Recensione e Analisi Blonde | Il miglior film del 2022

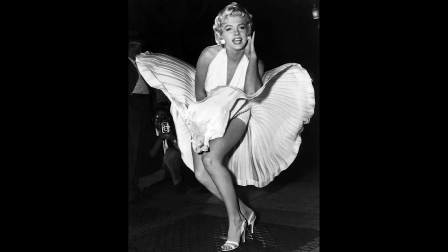(8:06)
Un esempio su tutti, l'iconica foto realizzata durante le riprese di Quando la moglie è in vacanza,
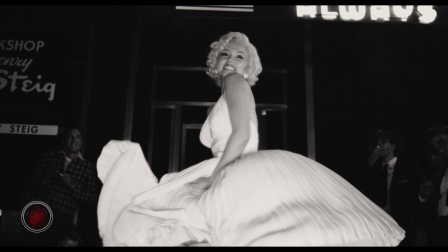(8:12)
forse una di quelle che rappresentano meglio Marilyn Monroe come sex symbol, come oggetto del desiderio di tutti gli uomini. Dominic riporta in scena quell'episodio dal punto di vista di Marilyn,
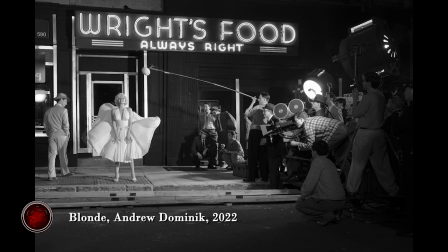(8:22)
delle conseguenze che ha avuto sul suo secondo matrimonio e soprattutto viene rappresentato come l'estremo sacrificio della diva, come il darsi in pasto alla folla che l'ha idealizzata e che la vede come oggetto del desiderio, ma non come persona.
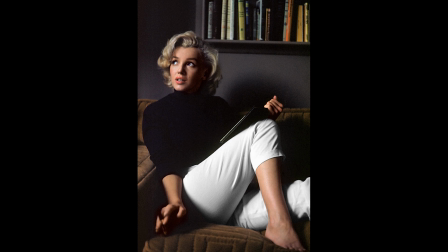(8:34)
Il regista dunque non solo ricostruisce l'icona ma anche le immagini più celebri che la ritraggono e che hanno costruito il mito,
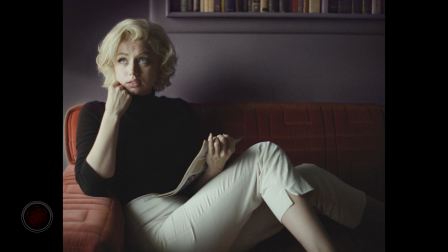(8:41)
facendo vedere cosa si cela dietro ai sorrisi forzati. In ultima analisi, sembra dirci Dominic, il destino infelice di Norma è segnato dalla frattura tra l'immagine di sé coltivata da bambina,
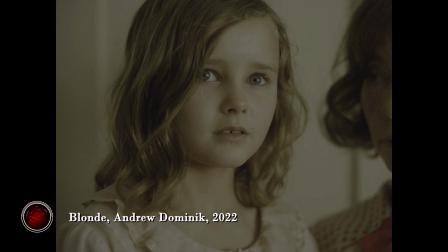(8:52)
ovvero quella di una bambina non voluta dai genitori, non desiderata, e quella di diva più desiderata del mondo.
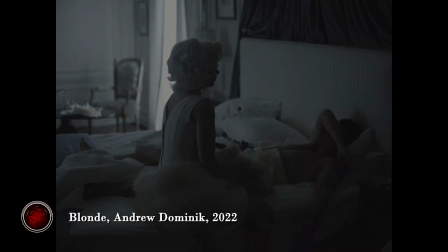(8:57)
Desiderio che, come già accennato, si traduce quasi sempre nella proiezione dei propri desideri su di lei. E così Kennedy la vuole come oggetto sessuale, il secondo marito vuole che sia pudica e che non si mostri svestita in pubblico.
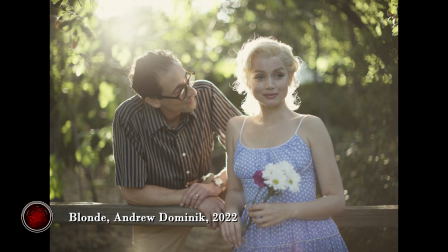(9:10)
Col terzo marito sembra sia lei stessa voler mostrarsi come intellettuale e acculturata. E poi ovviamente c'è il pubblico e tutta l'industria cinematografica, che conosce Marilyn,
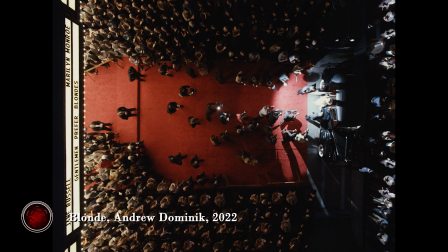(9:20)
vuole Marilyn e ignora totalmente chi sia Norma e quali siano i suoi desideri, portandola ad abortire contro la sua volontà pur di continuare a interpretare il suo personaggio. In questo senso Marilyn diventa l'incarnazione definitiva della maschera del clown triste, del comico di Watchmen,
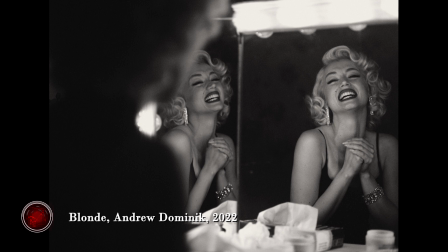(9:36)
di De Niro di Re per una notte e del finale di Toro Scatenato. appunto del personaggio e della maschera esibita al pubblico, dietro alla quale si cela la vera persona. Ed è anche chiara l'accusa alla fabbrica dei sogni, all'industria hollywoodiana, demolita dall'interno,
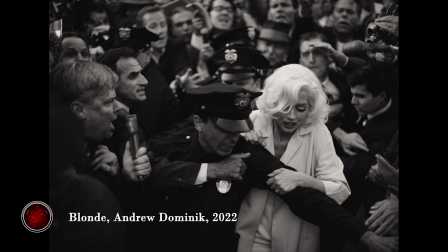(9:50)
esibendo tutte quelle dinamiche già presenti nella Hollywood classica che hanno portato decenni dopo al Me Too. Una menzione va alla clamorosa interpretazione di Anna de Armas, una performance da storia del cinema.
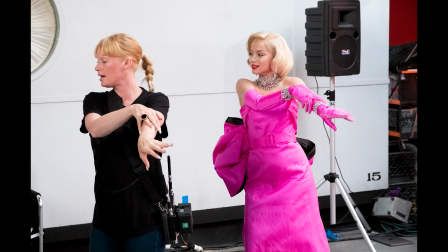(10:02)
L'attrice si immerge a tal punto nel personaggio che a tratti sembra di vedere Marilyn e non una sua riproduzione, nonostante tra l'altro non si tratti di un biopic.
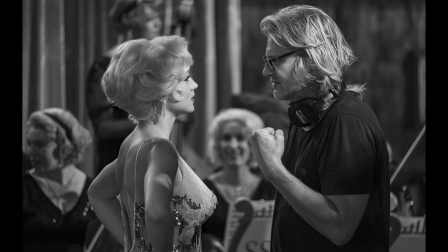(10:10)
E forse è proprio per questo motivo che il film riesce a raccontare meglio Marilyn e a catturare la sua anima nelle quasi tre ore di durata,
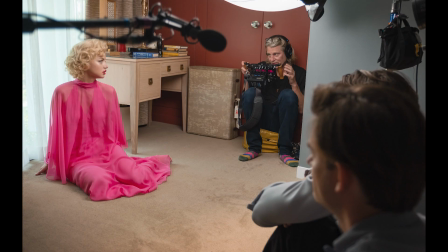(10:17)
come sarebbe stato impossibile fare con una struttura più classica. Blonde è un'opera complicata anche da descrivere in una recensione, un'opera che necessita di essere vista e rivista e che non potrà essere ignorata da chiunque ad ora in poi metterà in scena la vita di un personaggio storico approcciandosi al biopic,
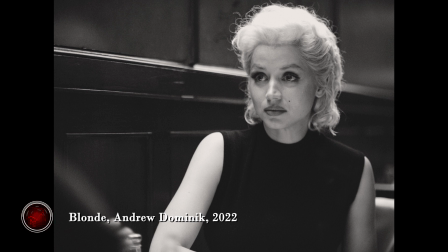(10:34)
ma soprattutto un film che spero venga apprezzato nel tempo, più di quanto non sia stato fatto a Venezia.
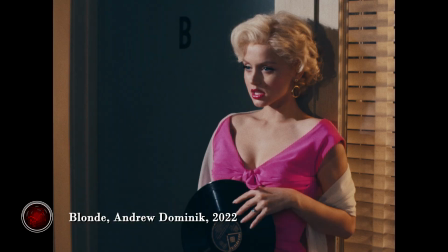(10:40)
Senza dubbio è divisivo, mette alla prova lo spettatore e a tratti è quasi respingente e fastidioso per ciò che viene messo in scena e per la violenza psicologica e fisica a cui sono sottoposti la protagonista e anche gli spettatori.
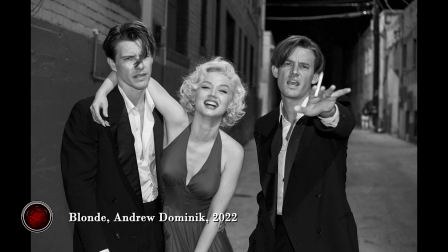(10:52)
Inevitabilmente ha fatto discutere e farà discutere, ancora più inevitabilmente verrà frainteso, ma anche in questo sta la bellezza di un'opera così coraggiosa e libera.
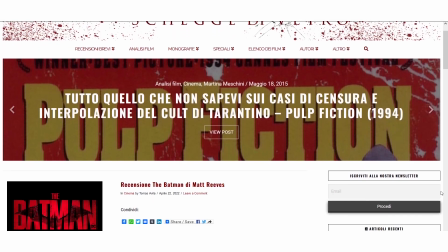(11:01)
Grazie per aver visto questo video, come al solito vi rimando la descrizione in cui trovate il link al sito scheggia di vetro,
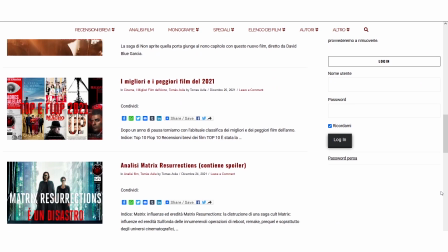(11:08)
sito a tema cinema in cui trovate recensioni speciali e analisi. Grazie per essere arrivati fin qui e ci vediamo al prossimo video.